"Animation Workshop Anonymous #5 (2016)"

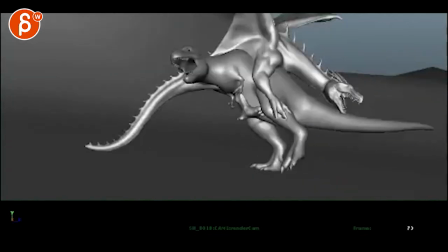251s
So he's pushing off with this. Okay, I'll buy that. Boom. That kicks the dragon, which looks cool.
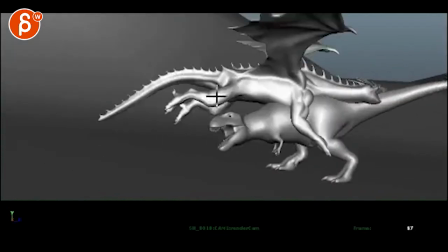262s
And the thing that's missing to me is, once you get into this, boom, impact, that the head feels,
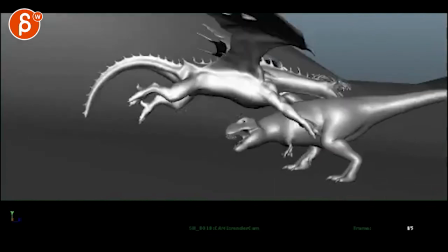270s
it should feel more dislocated in terms of, it might do pow, and because of the of this impact,
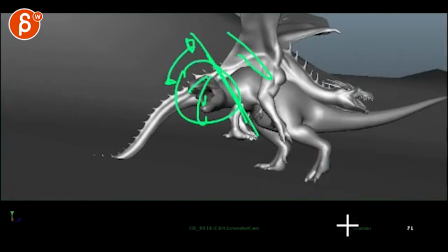277s
there's maybe some side to side twisting, there's maybe a bit more of a drag, like as you push up, it's more something like this,
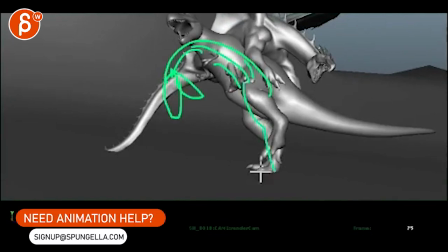284s
like he's pushing off using the legs and everything, and that is the center point of the push,
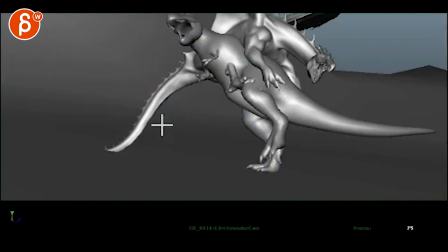291s
but the rest is kind of going down, and maybe it goes down over time. There's just something, again, to break it up and give it potentially a more interesting line of action.
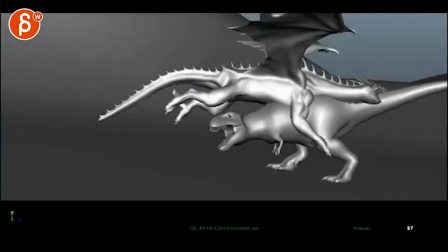302s
Because from here to here, all I see is this and this staying in the same line, if that makes sense.
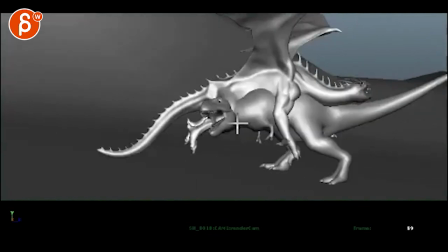316s
And it could have on this, and watch out, there's some intersections through there, but there's something about, yeah, I just have this part just feeling a bit stiff there.
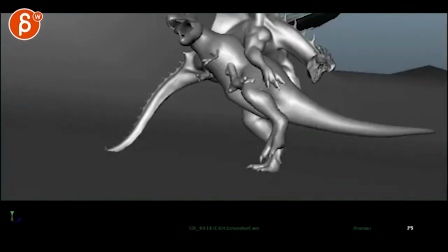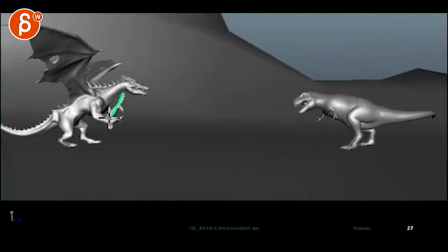331s
The dragon is cool though. I think the only thing is that how straight this feels, having some curvature in the fingers,
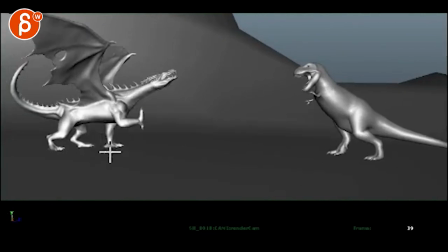339s
and even like rolling in the thumb, the talon there, and then only bringing it out because of stepping.
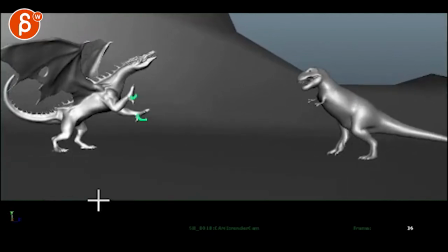346s
Well, you might say, well, you haven't gotten to this yet, so I'm not quite sure. Impact contacts between scaled up the dinosaur.
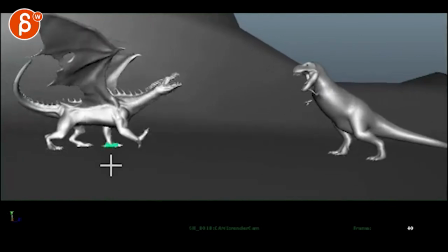352s
I don't see anything about finger stuff. So just, you know, watch out as you continue on, that it doesn't feel so flat there.
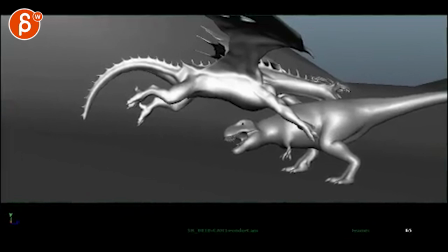360s
Also, sorry here. As the dinosaur goes down, same thing here.
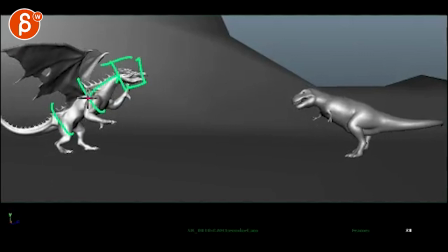365s
You want to break it up between all those sections and give it a looser feel, so that when he goes up like that, even through this, you can have a bit more of a drag. And then once you get to here, that's fine.
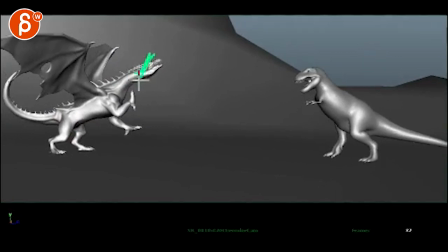378s
And then as you go down, a bit more of a drag in the head. I mean, not that much, but feeling that drag a bit more.
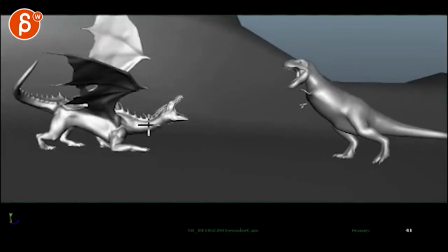383s
But then especially on here, boom, feeling A, that the head comes down a bit because of impact. You can have a bit of a side-to-side jiggle impact on his neck. The shoulder piece will come up here because he puts his arm down and it compresses.
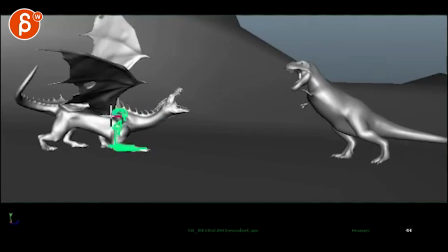400s
It pushes this side up. So A, scapula, shoulder, whatever you have controller-wise goes up.
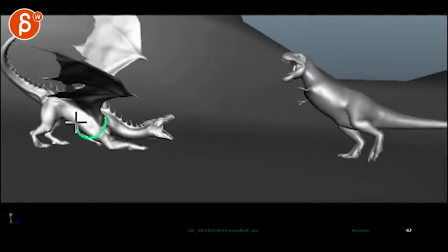405s
Also rotates the guy a bit to the side just for a little bit and have a bit of a side-to-side rotation to get a bit of a chest jiggle.
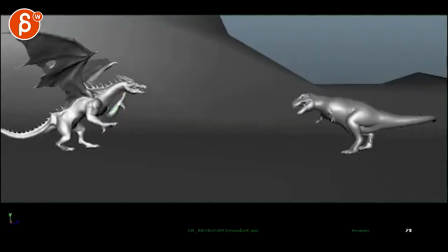416s
I'm not going to comment. The tail's a bit stiff, but I'll usually do tail at the very end.
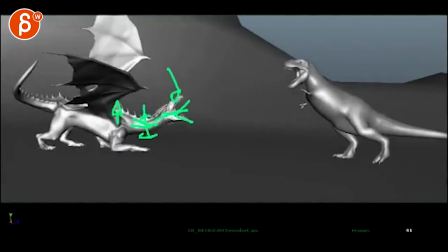420s
Same thing on the, I'm not sure how far we are with this, but some more breakup on the wings.
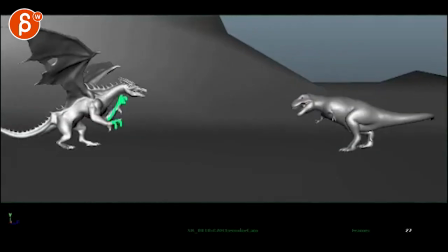429s
And, you know, there's some basic stuff in there, which is cool. Just, I'm not sure, it probably sounds super obvious. Yeah, just break it up, you know, loosen it up. There's a drag overlap.
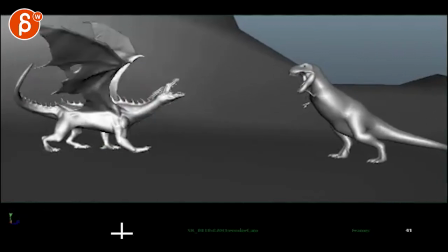439s
And the jump itself, there's something a bit light. He gets back here, goes down.
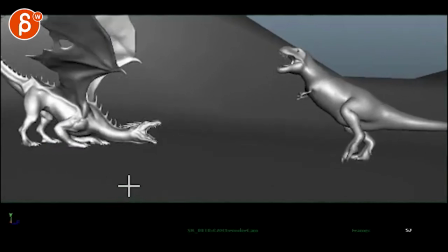450s
Careful on stuff like this, where you compress too much your knee intersections.
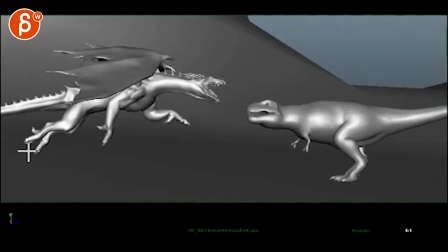458s
Maybe it's on this, stretching those legs a bit more, almost overextending them.
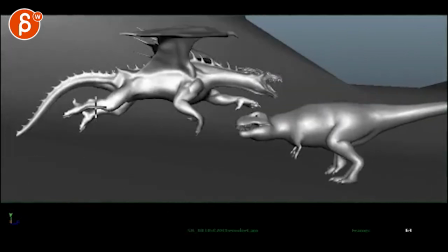466s
Give it that feel of, like I watch this and all I register is this type of thing, where it's always bent.
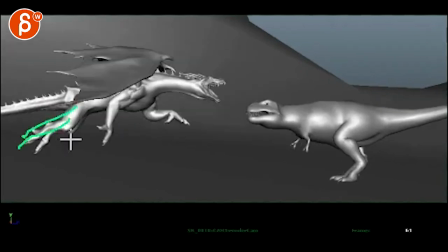475s
And I know that is the anatomy, but there's something about, you can try just for a visual,
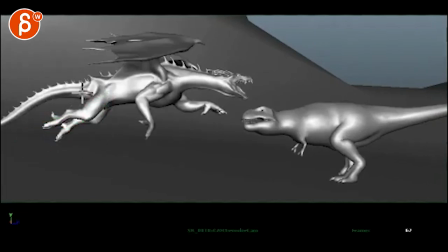479s
like a visual impact of this frame and maybe even this frame, maybe just on one leg to almost overstretch to get that push for a straight.
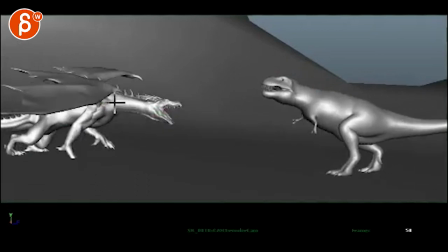488s
But then the other thing is on that push, that head stays put versus
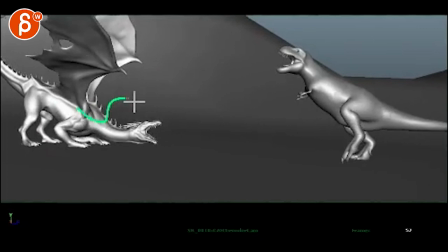494s
and then it could be a moment, you don't have time, but it could be a moment where the head goes back up and then goes back down, up.
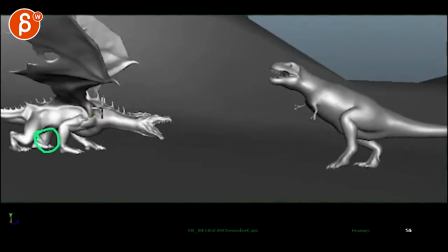500s
Like, I don't think you have time for that. But at least on that push, you could start a bit earlier with the head and lead with the head,
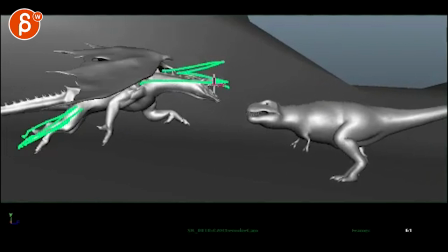509s
so that at this point the head is already up here to then be up here and then get into this position here.
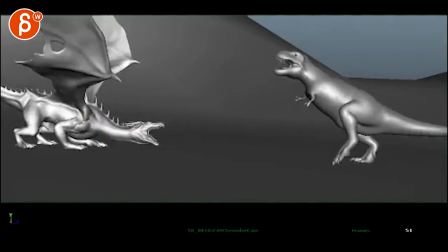515s
So there's something where it doesn't feel like it's a whole piece that just comes off.
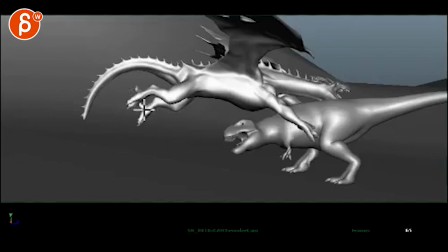520s
Like even here, the trajectory is kind of like, the angle of the creature is kind of the same.
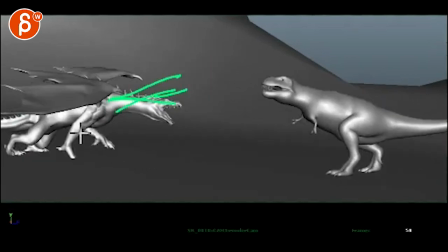525s
So it comes back to breaking this up a bit. And if you have shoulders back, you can feel all that compression.
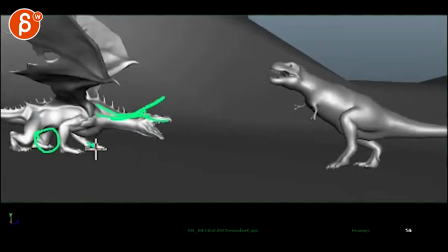533s
And I will probably even leave this hand lower,
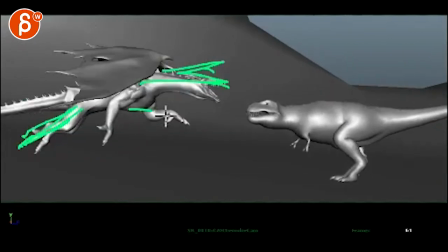538s
because right now it's just in this position and then it comes out and it's always in the same position there until the hit.
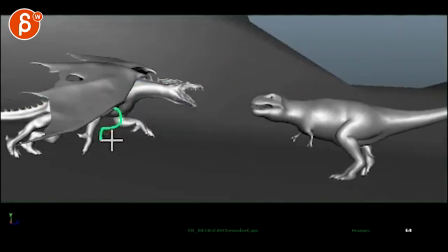544s
So to me, it would give greater contrast. Keep this down as well, so that over here, by now you're here,
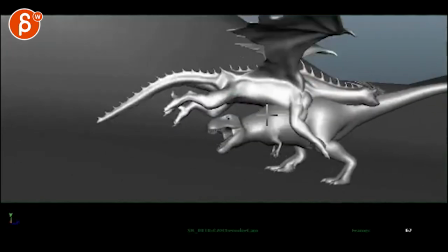551s
so that over the course of the shot, this arm travels forward, hitting this guy.
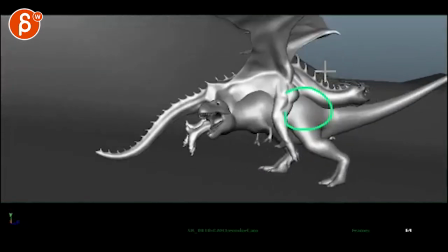560s
That's kind of it. And then you have the mini sequence, helicopter chase, locking past everything. Still not sure about what the way he lands on the shot 160.
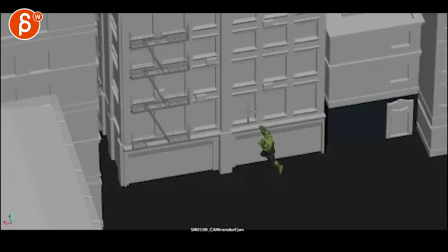573s
So actually, bring this in here, it's a bit smaller.
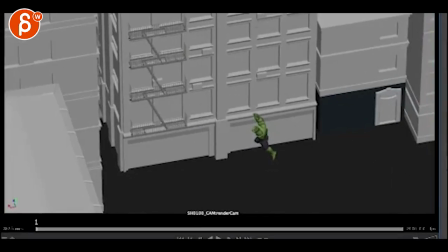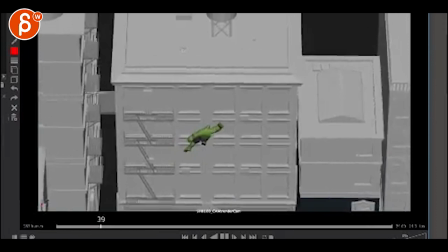589s
You watch this. I see the hull.
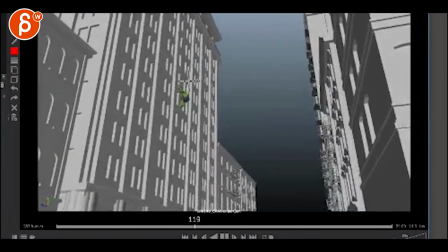594s
Cool. Wait a minute.
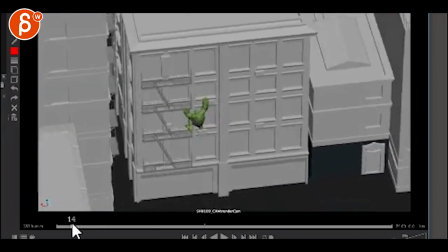600s
You know, so wait, I'm not quite understanding what that is.
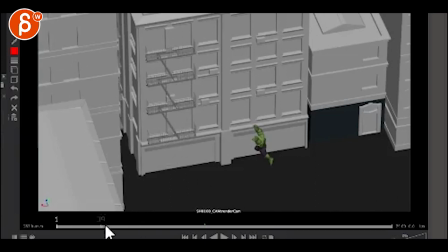606s
Because the email says, it's been chased, you're adding two more shots. The thing that's confusing to me is, he does all this stuff here.
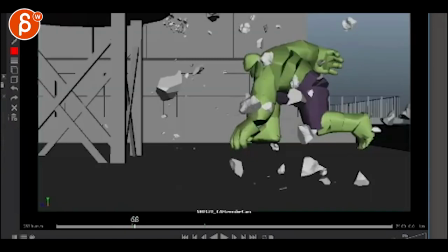615s
And he's moving to the right. And now he's suddenly already going and moving right to left.
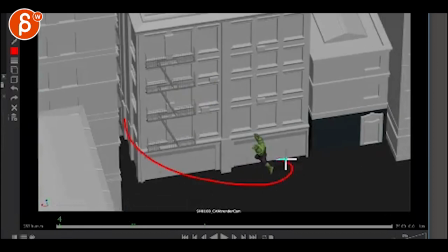622s
It's almost like you want to almost reverse your camera move to go this way. So that at the end,
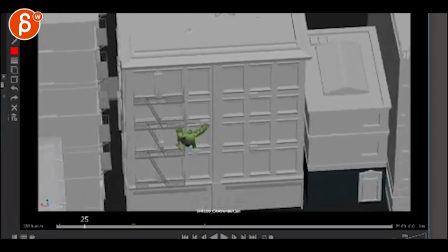631s
we're looking at it from this point of view. You mean like from this angle? So that when he gets up, he has a right to left motion that cuts across the shot.
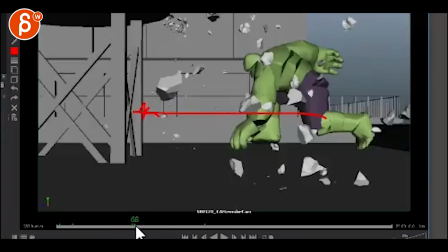642s
And I'm not sure what he's going to do here because it's, you know, he just got up. And now you're full on run mode.
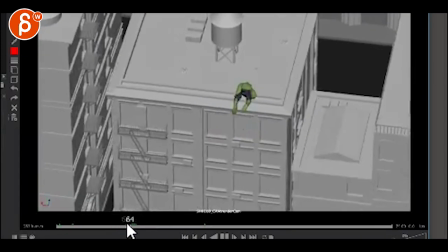649s
So just the hookup is a bit funky. The shot is super cool though. The thing that's a bit missing here is compression.
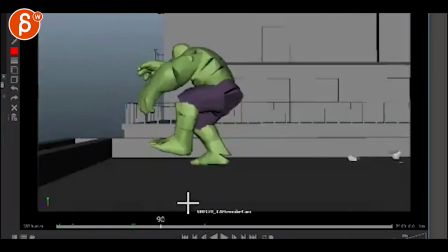660s
I think you can have... I like that he goes up here. You might even go a bit higher, tiny bit here.
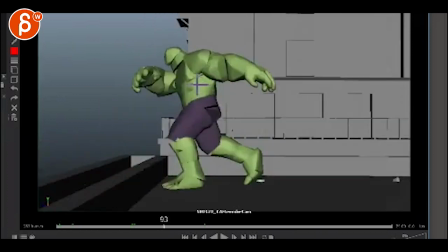666s
But like on this,
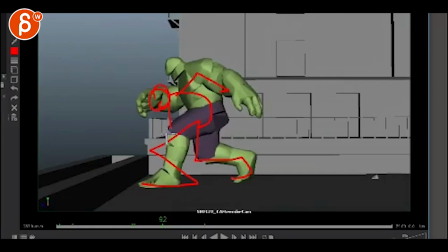670s
there's any way to go lower and then go into this.
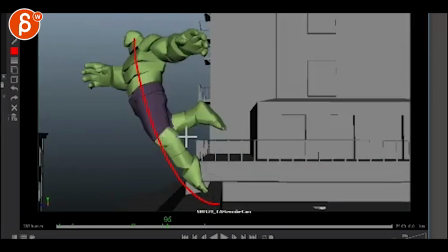676s
This is a great pose.
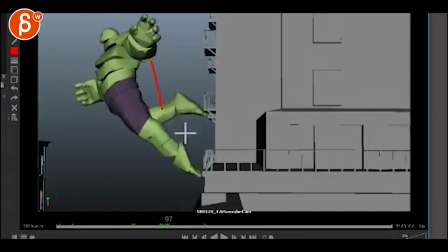678s
It's just he's already up, and there's no compression, then extension in the body.
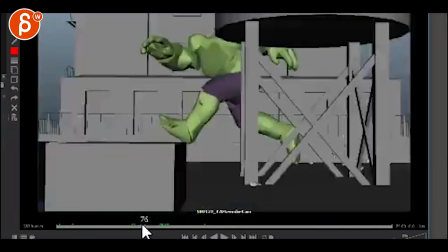690s
Whoa, fast shot.
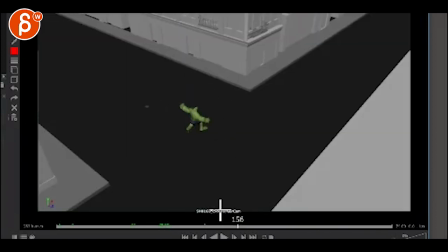695s
It's gonna need a couple more frames to get to that, and especially through that section.
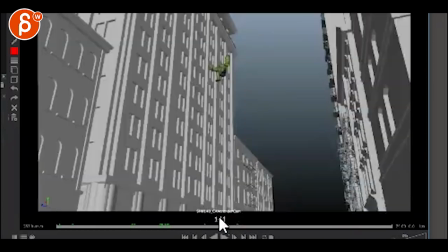702s
Even you break down, add more time.
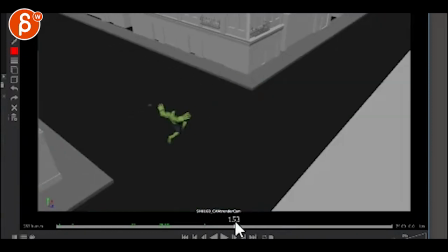710s
So I don't mind the slide. You're asking what he could do. You know what would be cool is actually if you bring this whole set more this way, so that the building corner is actually here, meaning that he lands and he kind of lands in this pattern and will basically land,
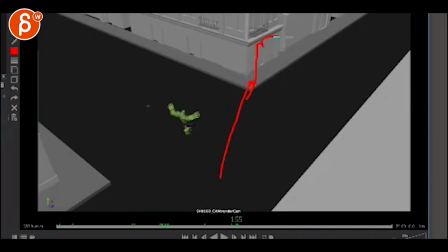727s
slide, hit this corner, bounce off, step, go this way. It's more of an uncontrolled landing where he just boom, boom, pow, and like shoulder-wise hits this, continues. That would be cool as a complexity of the shot, showing something we haven't seen yet.
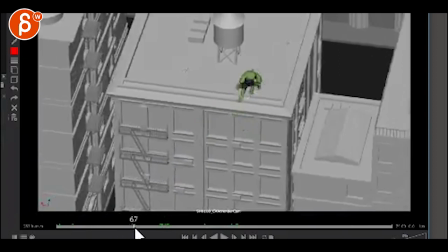743s
Because right now you have a land and kind of a jump run, which is kind of this in terms of, you know, showing off different skills.